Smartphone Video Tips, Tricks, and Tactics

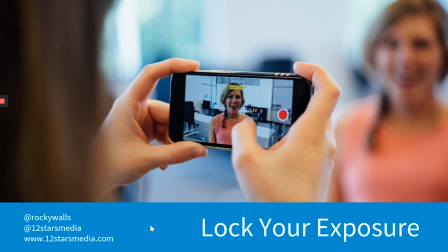1715s
And then when the next time you close or reopen your camera app, it will refresh. It'll be gone. So you don't have to worry about unlocking it. That just happens automatically.
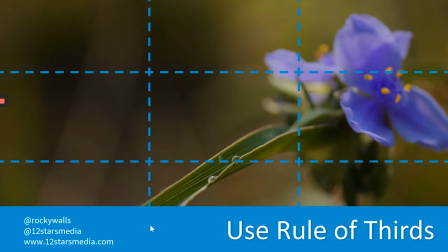1728s
Next, I want to talk about rule of thirds. Now, if you've ever taken a photography class or a video class or anything like that, or even maybe a design class of any kind, you've probably heard of this. This is not something that's unique to video.
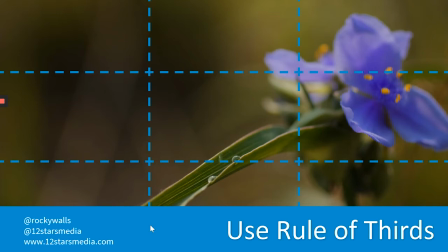1744s
This concept of rule of thirds, basically, if you look at the screen here, I've got a close-up shot of some lovely spider wart it's actually a close-up shot from the same place that I showed you that picture earlier where I talked about scouting the location so this is a good example
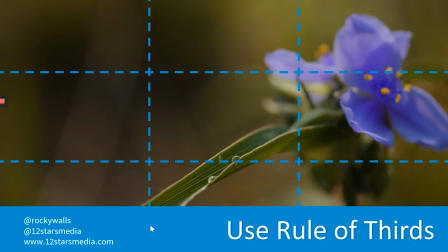1761s
of a wide shot and a tight shot which we'll talk about in a moment but if you look at this shot it's framed in such a way where the spider wart flower is not in the center of the screen if you sort of picture those blue lines,
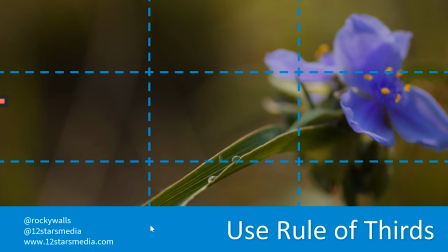1775s
if you kind of imagine those always on the frame or what you're seeing in your camera's viewfinder, if you imagine those blue lines dividing your screen into thirds, both horizontally and vertically, basically putting a tic-tac-toe board.
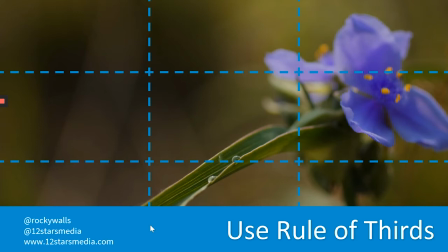1792s
Usually we say that the most interesting place to put your subject is on the cross sections of those lines on the third of the screen. This sort of goes back to something I was talking about earlier where like if we just shoot everything from our point of view,
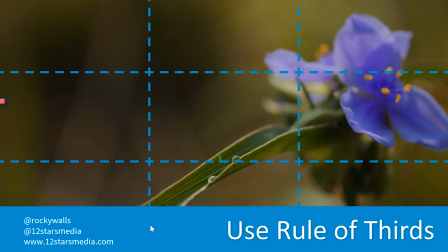1811s
like if we just shoot everything centered and plain and kind of how we approach life where like right now my laptop as I'm presenting to you is centered in front of me. It's kind of how we tend to do things. It's kind of our default. We put everything right in the middle, right? And that's kind of how like, you know, if you were to film, if I were to tell you to go out and take a picture of this spider ward,
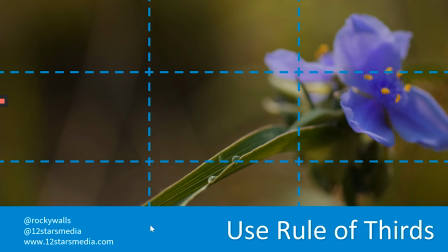1830s
your first inclination might be to just to center it in the camera's frame and to take a picture. And that's okay. There's something inherently wrong with that. But the rule of thirds tells us that to add interest, to make things a little more interesting and to provide variety,
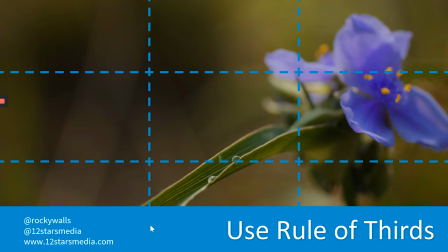1847s
we can think about framing things up so that the interesting part of our picture or our video is on the cross-section of these third lines. And I'll show you a few examples. First of all, there's the spider ward.
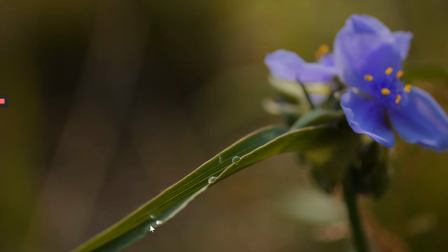1860s
Now, I will tell you that what's in focus at the moment, the dew drops on the spider ward, this is center frame. But because this is a video, if I were to play it for you, you would see that the focus would change from those dew drops to the actual flower back in the background there.
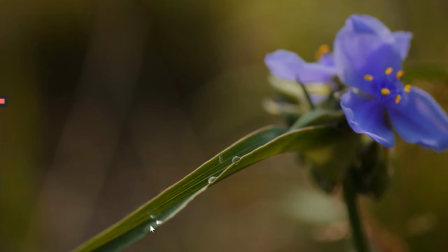1876s
And thereby putting the main focus of this shot in that section, that cross section of the rule of thirds.
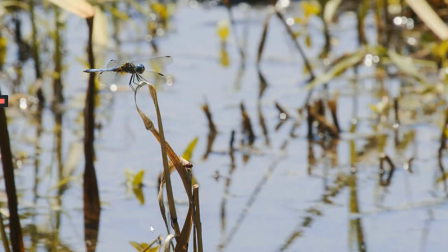1884s
Here's another example out in another wetland where we have the dragonfly over on the left third. So if you can kind of imagine if I can kind of flip back and forth between the two of these.
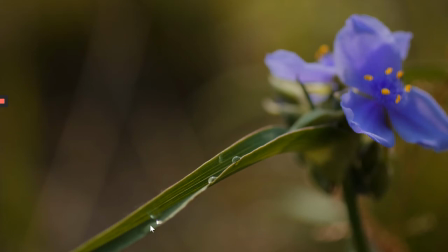1896s
If you're watching a video, for example, and your eye is over here looking kind of toward the right at that spiderwort flower.
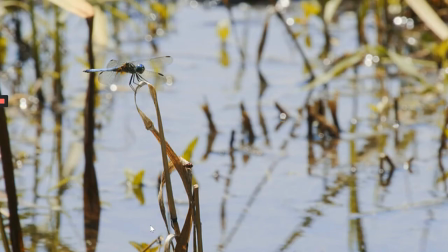1904s
And then we switch. And then all of a sudden the thing that's most interesting is over on the left. it's kind of like it's almost like aerobics for your eyes and we're changing the the location of where the most interesting thing is in frame I'll do it again and then down sort of in the bottom third
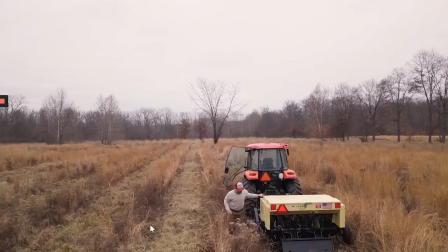1922s
of this image we have the the tractor and the farmer down there in the bottom third
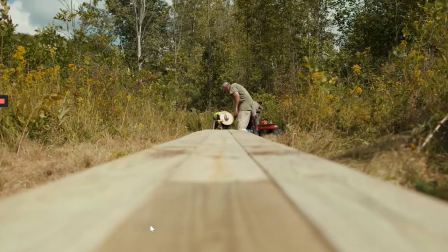1930s
and in this example the final one I want to show you is breaking the rule of thirds because as many of us know, sometimes rules are meant to be broken, and that's perfectly fine. This is a boardwalk out at Scott Starling.
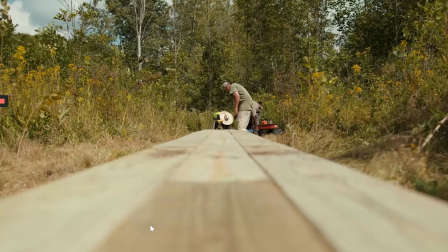1948s
I think it's Scott Starling. Scott could correct me.